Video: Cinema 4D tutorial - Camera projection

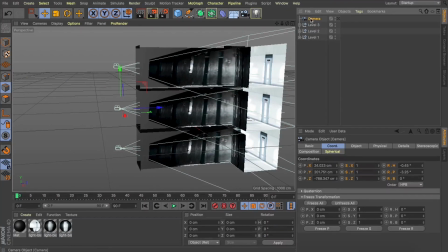(12:31)
And the great thing with this is we know that we move that other camera down exactly 440 centimeters.
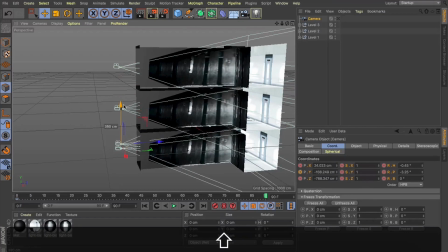(12:40)
So let's come forward 90 frames, pull our camera down 440 centimeters and add another keyframe.
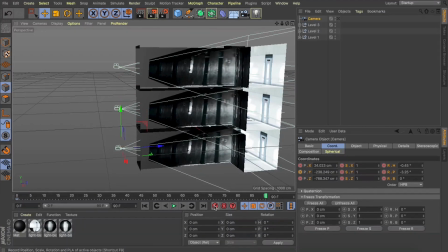(12:46)
Let's jump in and have a look.
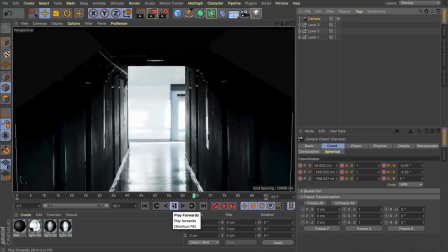(12:50)
And great, we've now got this looping animation between these two levels and we're getting pretty close to that final look.
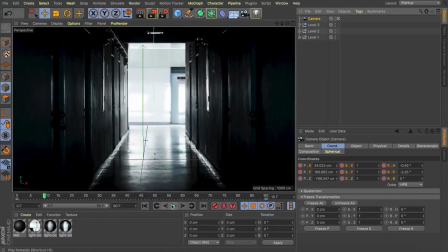(12:59)
Now what I like to do is just change my keyframes to linear and this is going to help to make this loop seamless.
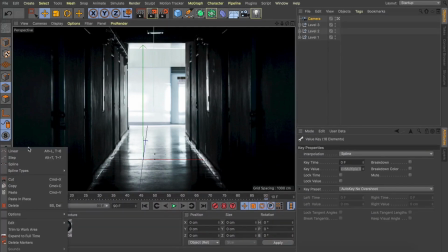(13:06)
Now the really cool thing with this is
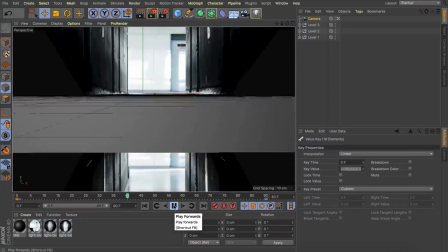(13:11)
because we're using a photo, if we're already happy with how the photo looks, we don't actually need to really crank up our render settings.
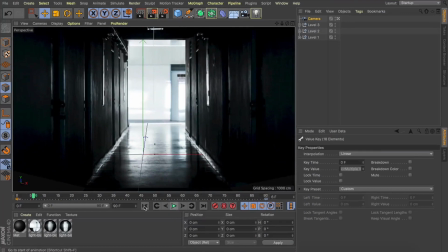(13:16)
We can get away with really simple stuff to get some fast results that still look really cool.
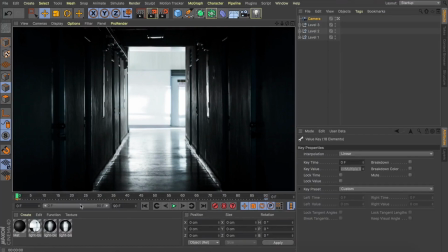(13:21)
All right, great. We've built up our scenes. We've got our camera animating. We've got this nice perspective from the photo.
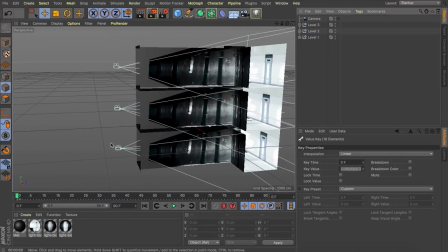(13:27)
What we're going to do now is add an object into this scene, and it's going to help sell that whole depth.
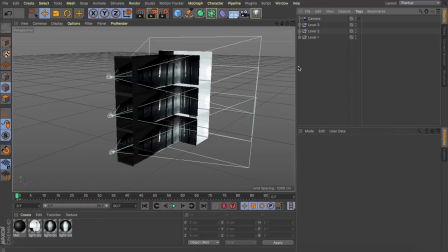(13:32)
So I picked up this model from Flying Architecture. I'll pop a link down below if you want to grab this exact same one.
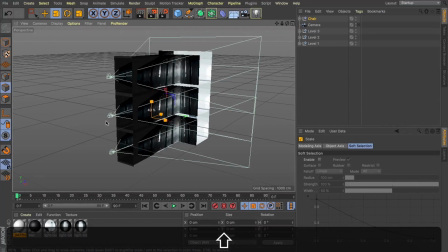(13:37)
I'm going to make a copy of this and I'll drop it back into our scene with our levels. I'm going to scale that down so it looks about right for our scene.
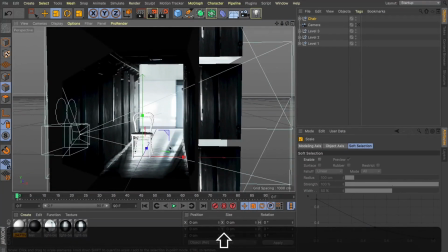(13:44)
Holding down shift to scale down at increments of 10. What I'm thinking, we'll rotate this a little bit and put it on a bit of a tilt just to give it a bit of interest.
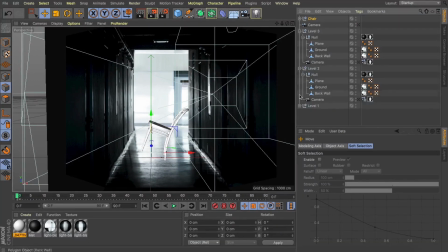(13:56)
Now all these cameras are just getting in the way of our viewport a bit, so I'm just going to go through our entire scene and just hit those traffic lights and turn them off. There we go, that's better.
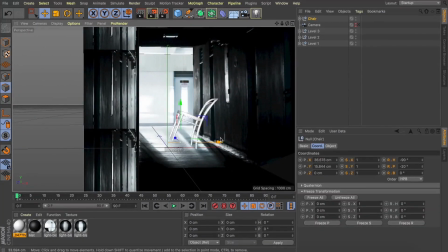(14:11)
So with our chair selected, I'm just going to reposition this so we've got two legs on the ground and it's leaning against the wall on the right-hand side there.
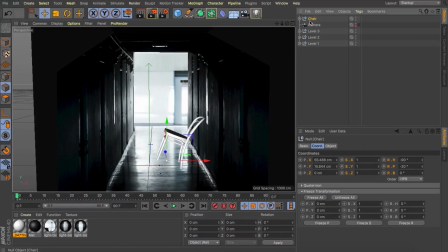(14:18)
Once we're happy with this position, I'm going to make a copy of it and we need to get this into our bottom level as well. So let's move it down 440 units.
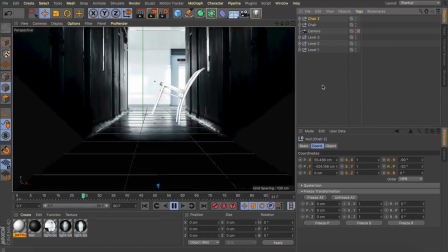(14:28)
Perfect, we've got these two identical levels and when I hit play, we get this nice seamless loop passing between the two different levels. And what the chair helps, or any objects within the scene, it just helps sell that depth.
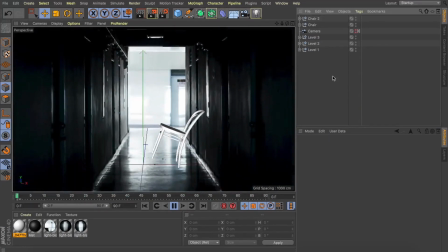(14:40)
And what we've ultimately been able to do is give this image a whole heap more life and really give it some nice depth.
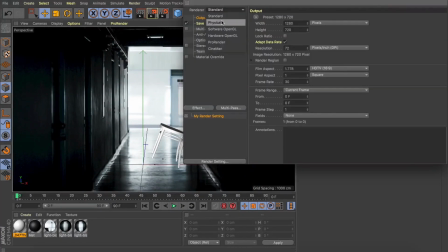(14:46)
So I want to show you with some real basic render settings, we can get something looking pretty good.
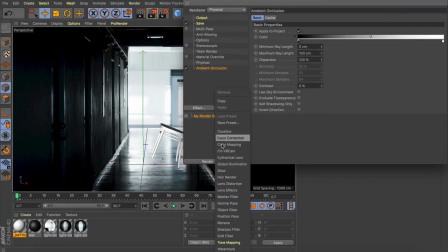(14:50)
So I'm going to swap over into the physical renderer and just add a default ambient occlusion and global illumination.
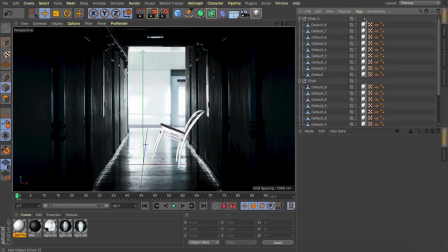(14:56)
Now our chairs already had this texture tag applied, so I'm just going to select all them and delete.
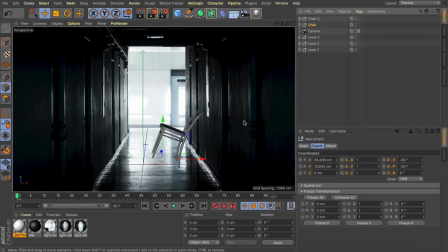(15:02)
We can then group our chairs into another null, and this is going to be our chairs null.
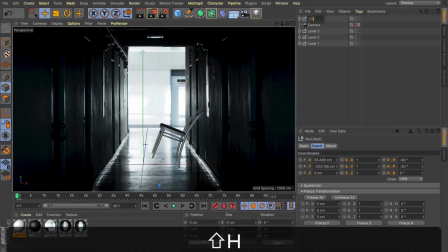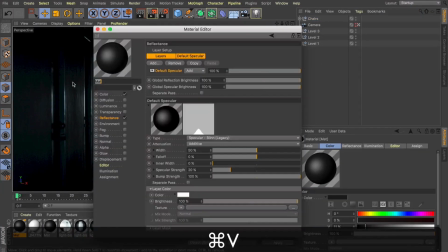(15:12)
Now that black texture that we've applied to the walls, let's make a copy of that, and I'm just going to add a bit more reflectance.
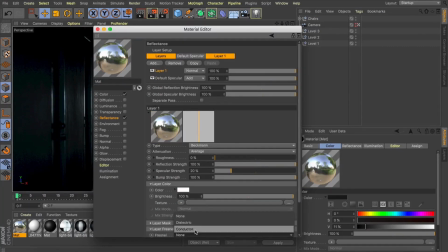(15:17)
So let's add a Beckman, and we're going to apply a Fresnel to give it a bit of fall off. We'll turn down that reflectance layer a little bit.
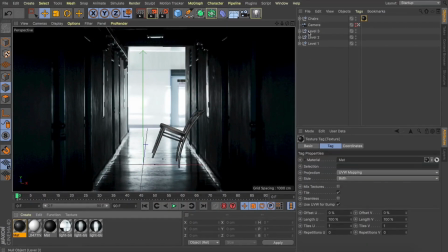(15:26)
Let's hit render and see what we've got. So you can see our scene's thinking about it, and as it comes through, we've now got these nice reflections on this chair, and that ambient occlusion helps us have some nice contact shadows where this chair meets the wall. Now what would be really cool is if we can get some reflections of that chair into the ground as well.
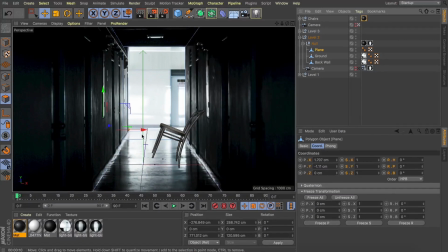(15:44)
So what I'm going to do, with our original plane selected, I'm going to use my polygon select tool and select all the planes on our ground here.
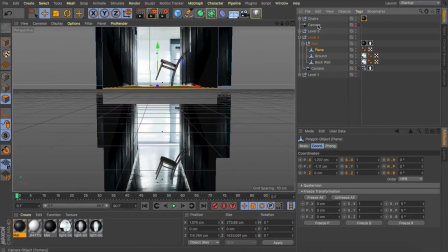(15:52)
Now just like before, we're going to split these off. We're going to split these off and then we can delete them from that original layer.
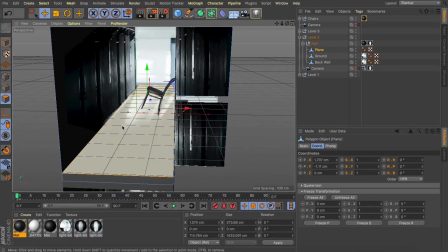(15:59)
And now we've been able to separate that ground layer.
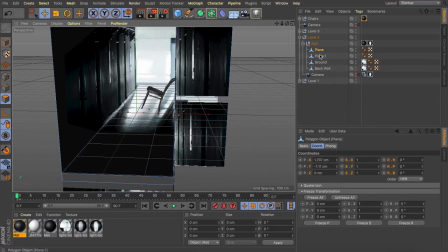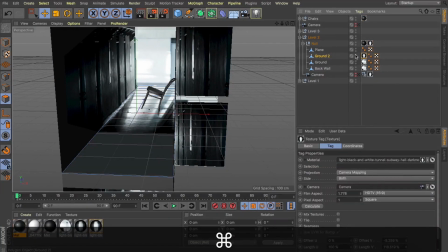(16:07)
I'm going to copy both the black texture as well as that texture from the camera from our null to that new ground layer.
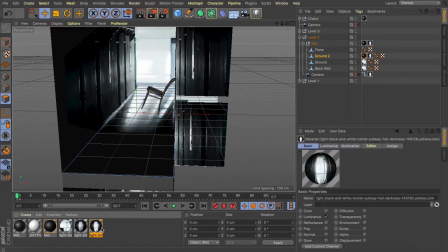(16:16)
Let's make a copy of that projection tag. And this time, rather than swapping out the image, we're just going to add some reflection.
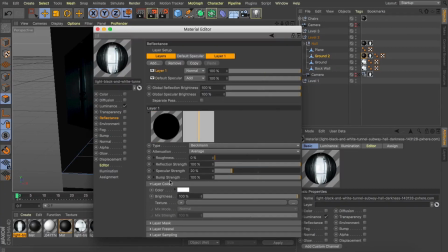(16:22)
So let's turn on our reflectance layer, add a Beckman, give it some Fresnel, and we'll just turn it down to about 50%.